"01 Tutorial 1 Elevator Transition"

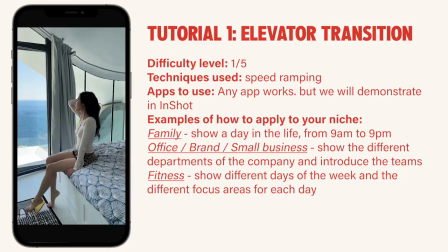This is a tutorial on how to create this elevator transition.
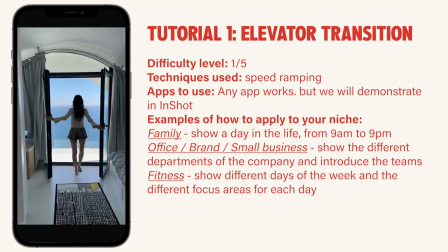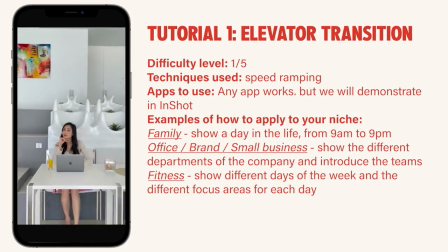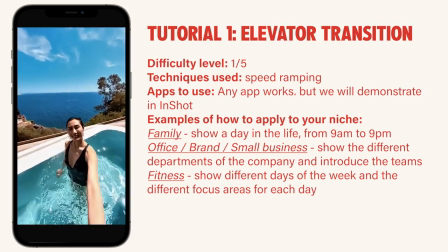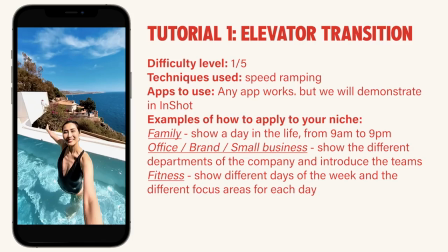The difficulty level of this video and transition is a 1 out of 5, so really easy to get you started.
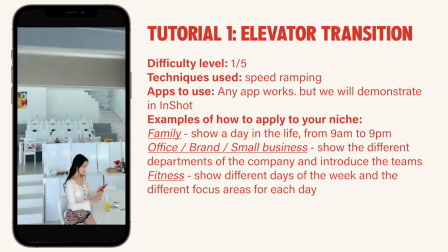The techniques used will be speed ramping,
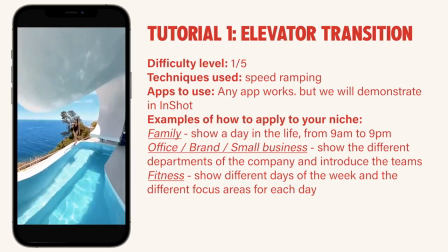and the apps that we will use to demonstrate will be in InShot, but any app works.
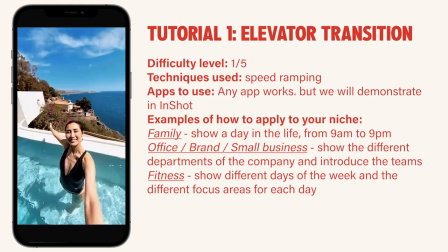Here are some examples of how to apply it to your niche. Pause to read, and let's get into the tutorial.
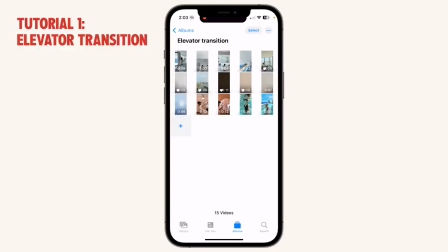For this particular transition, what's most important is understanding how to film these clips. This is a very easy transition because as long as you filmed the clips right, you will have to do very minimal editing in the editing apps. So let's take a look at how you should be filming these clips.
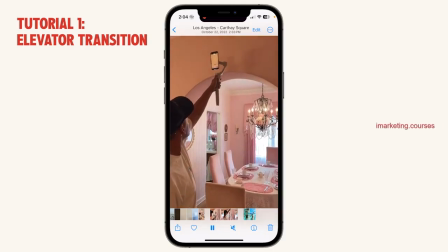Ideally, you start with a surface that will block the screen like this arch right here,
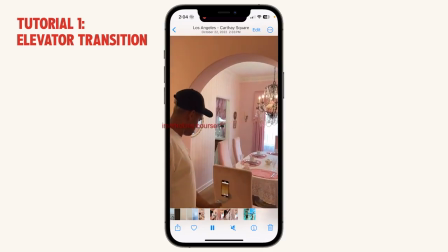and then you find another surface to block the bottom part for your phone to wipe through.
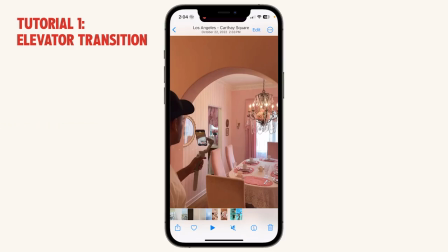Now, if you don't have a arch or a ceiling or a chair like this that you can actually reach or use to block,
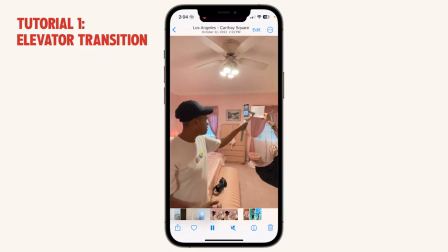you can use a piece of white paper to mimic the look of a wall,
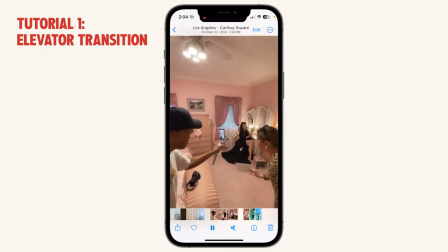like so. We are also using a gimbal to make sure that it is as stable as possible.
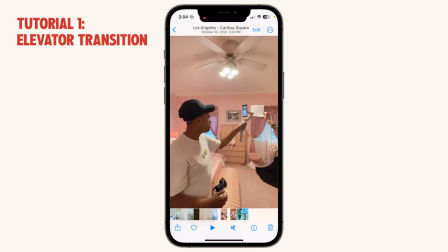If the videographer is shooting this alone, they should use a gimbal to avoid any wobbliness, and they could actually hold the paper, film it, go down, and then put the paper in again and wipe through the paper.
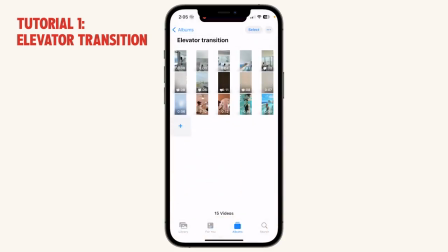So it is possible. Let's take a look at the clips required for this example.
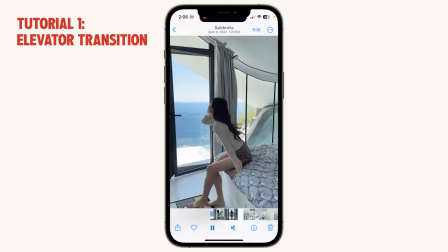First, this is the first clip, so it starts with the top floor.
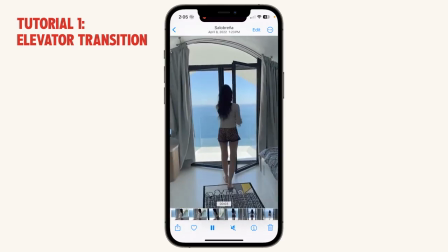We add a little movement so that we go from the bed to reveal the view outside, and then we wipe downwards.
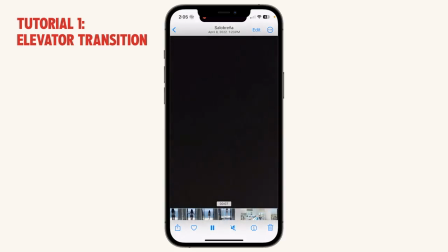This is a little ledge on the side of this bedroom that we were able to use to wipe through.
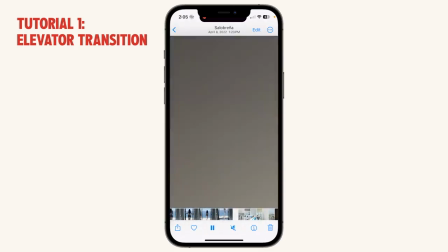So that's the surface that we used.
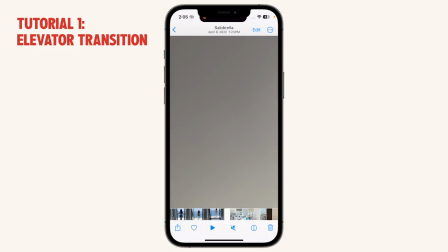And the key here is to make sure that when you wipe through the surface that you go all the way down and that it covers the full screen.
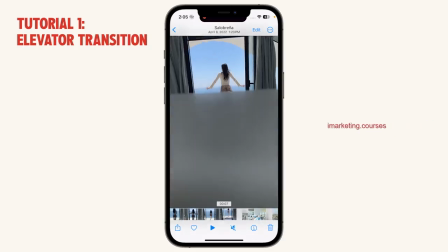As you can see from here downwards, it covers the full screen,
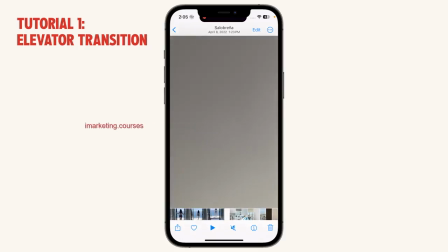and Lucy continues wiping here to increase the movement to make it feel more like you're wiping through a full wall.
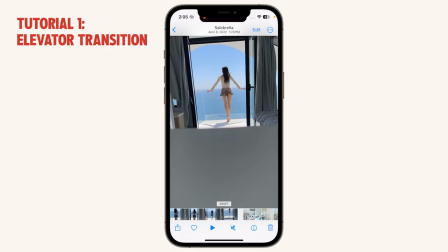So don't just go through and stop halfway, either here or even if you just go through but you stop right away. That is not ideal. Ideally, you want to go through and keep going so that there is this continuation of movement.
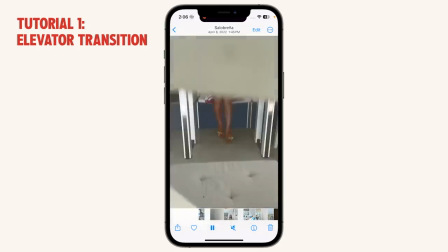Here is the next clip. So from the beginning, this is actually a piece of paper.
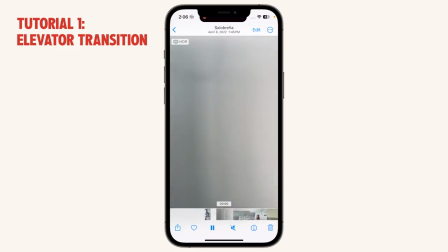You can actually see some writing on it. We used a piece of paper and we got very, very close to the paper so that we cover, again, the entire screen. We also made sure to start a little bit earlier. So the more towards the top that you can start, the better, so that you have that continuation of motion.
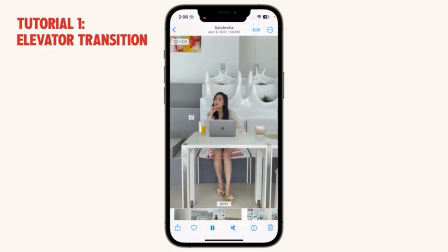And then it reveals the room. And we used a chair here to block the next scene.
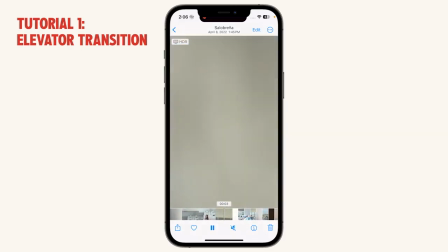So we use the back of a chair right here so that we can block it fully. So that's the second clip.
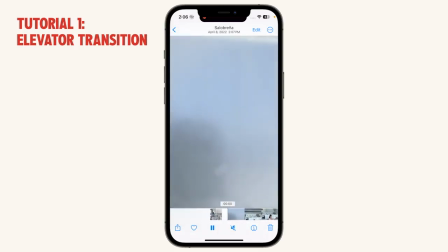Now onto the third clip. Now the beginning part of this is actually the metal frame of a door here, as you can see.
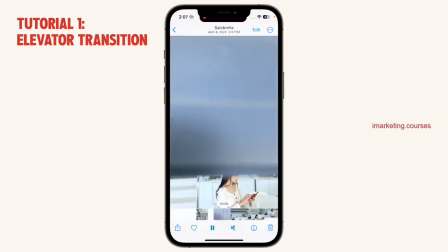So we use this frame to wipe through and continue the motion here.
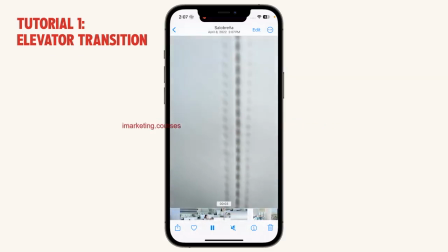And then we use the back of a chair again to go through again so that it looks kind of like a wall, because at least the colors are similar.
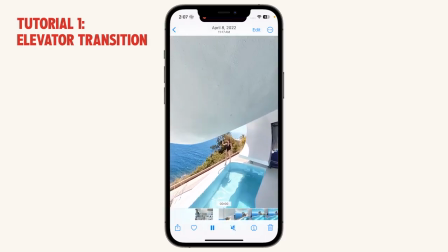Then the next clip, we didn't really have anything to wipe through, but we had a huge chunk of white in the frame, and this is just the curved wall that was above the pool here at this particular villa.